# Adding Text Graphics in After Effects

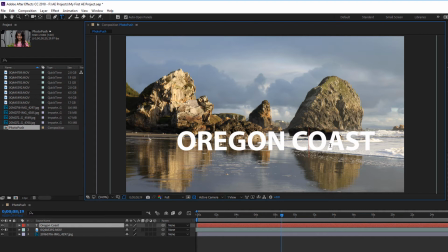259s
The white color of our text is getting a little bit lost in the white waves there. So we want to move that, maybe bring it down a little bit. There's a number of different ways that you can move text or move any graphics in After Effects.
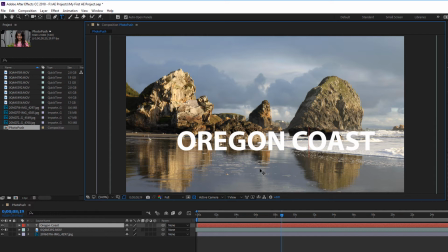274s
In fact, it's such a mature product that there are probably 5 to 10 different ways of doing the same task. And that helps people coming from different programs to be able to very quickly figure out a way that they're used to coming from other software. Let's say you are a Photoshop guru.
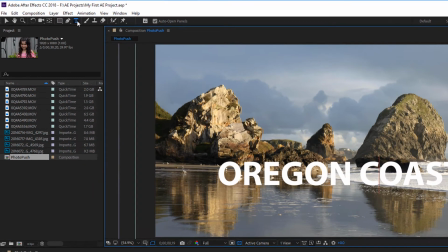291s
Probably what you would do naturally is just go back up to your tool belt up here and go to our selection tool.
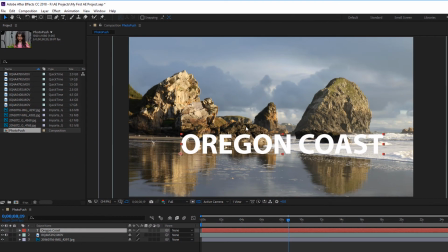298s
And once that's selected, you can then just point at this layer and move it around.
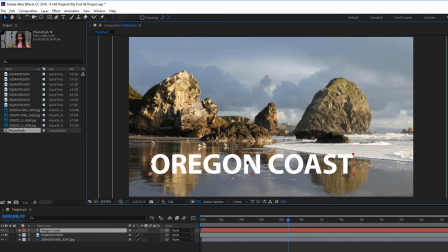308s
Now, in video, as you probably know, there is what's called a title safe area, and you want to try and make sure that your text stays within the title safe.
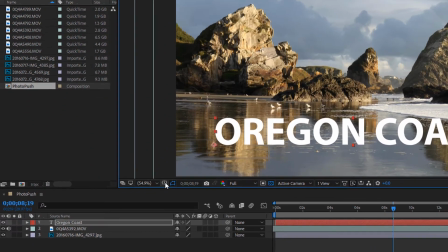317s
And if you want to see where that title safe area is, just go down to this little box here, click on this,
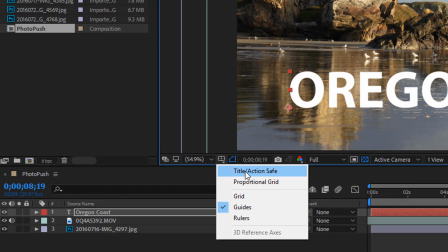323s
and click on the title action safe, and we'll see the guidelines pop up there.
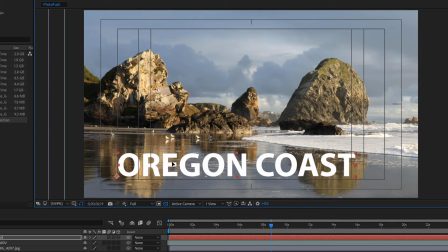329s
And so we can bring this down a little bit and still be in title safe. So we can see that a little better now. In order to give it just a little bit more definition, we might add a subtle drop shadow to the text.
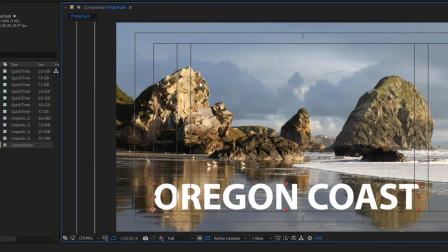341s
And the way that you can add drop shadow is go up to the effects palette
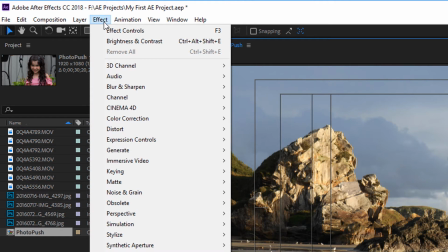345s
up here and go look for an item called perspective.
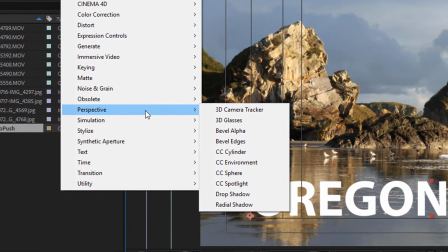350s
And one of the options under perspective is drop shadow.
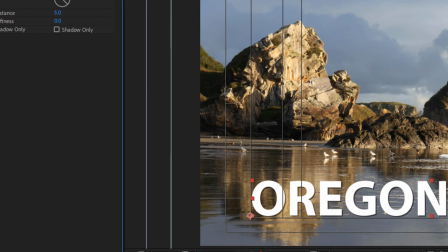354s
And by default, After Effects will apply a certain level of drop shadow, a certain specific size, but you're not stuck with that.
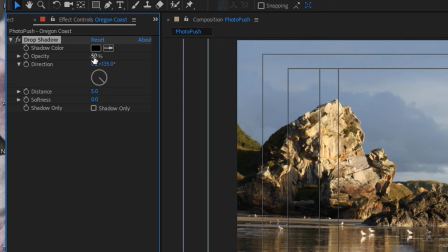365s
You can go and change the opacity of the drop shadow so it's not quite so bold there.
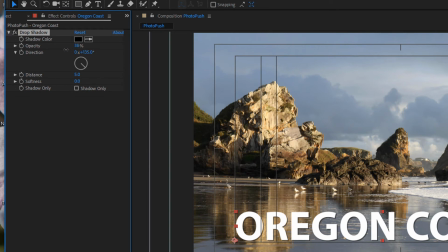372s
Let's drop it back to about 30 or so. But let's maybe add a little bit of distance to this
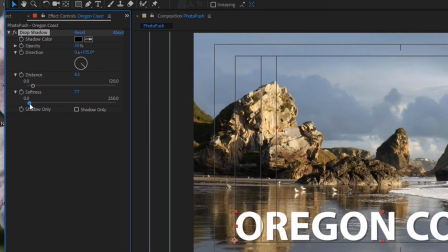385s
and then increase the softness of it. And there, that's just a little bit more subtle.
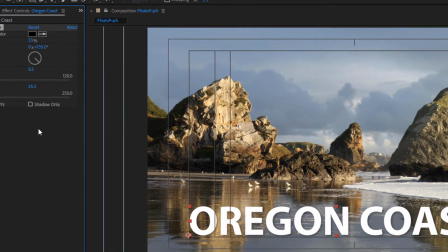392s
And yet it adds a little bit of definition to the text.
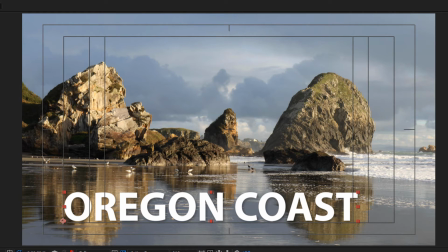398s
All right, and then the next thing we need to do is decide how we're going to bring this text onto our scene.
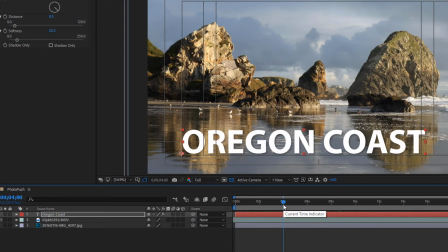404s
And let's open up our text graphic here. Let's click on the little arrow here. And we'll see that just like our other media, there's a transform button there.
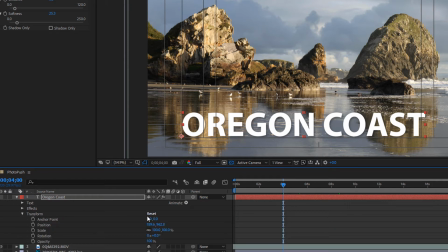416s
And this will have some basic options of how we can animate this text on. And let's say, for example, we want to just fade on, dissolve on.
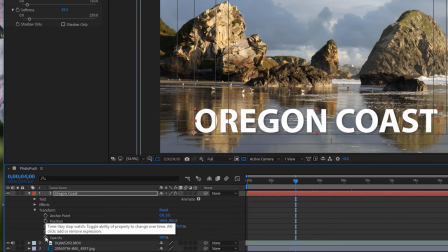427s
Let's go to our opacity tool and click on it once.
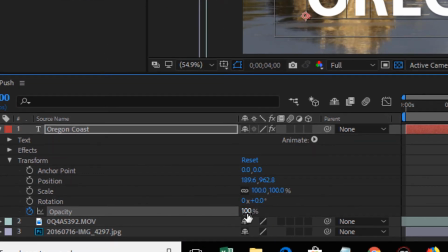432s
We'll see the node appear. And let's bring it the opacity right down to zero so that it's no longer showing on the scene.
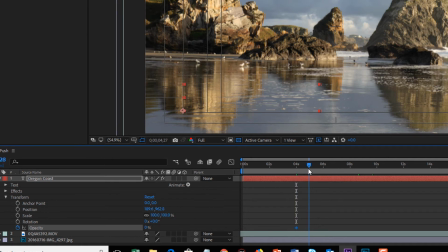440s
And then over the course of about a second and a half, or say 2 seconds, let's bring that on. And all you have to do is just bring this node, start bringing it back, and bring it right up to 100%.
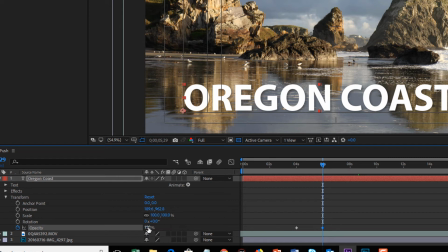456s
Or if you want to be more subtle, you could maybe only come up to, say, 60%. And that way you see some of the video underneath, showing underneath the text.
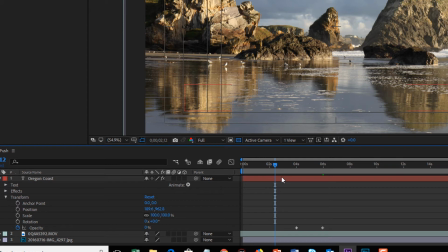468s
Hit our space bar.
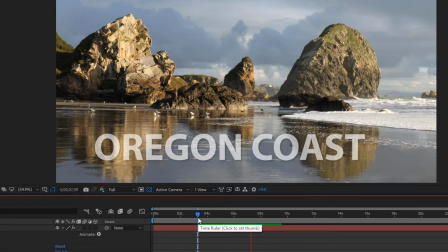472s
So that's dissolving a text on, but what if we want to give it a little animation?
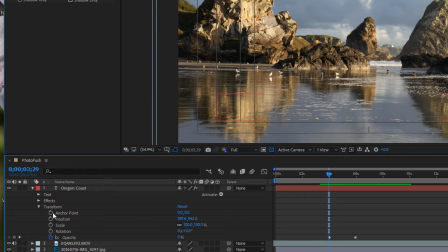477s
What we can do is add some nodes there as well for anchor point and position.
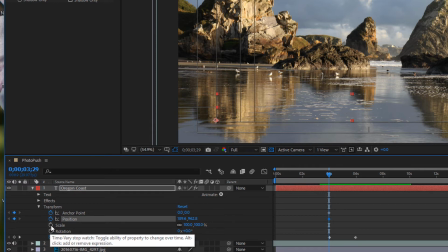486s
And let's maybe even do scale. But the only one that will actually change is position. Let's move this, and we don't see the text, but we see the little wireframe that's surrounding it.
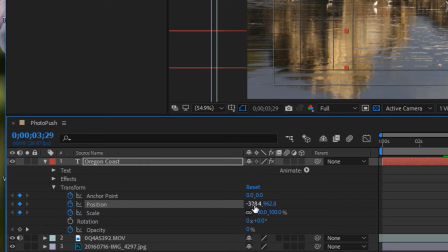500s
So we can see where we're positioning this just by moving our numbers there.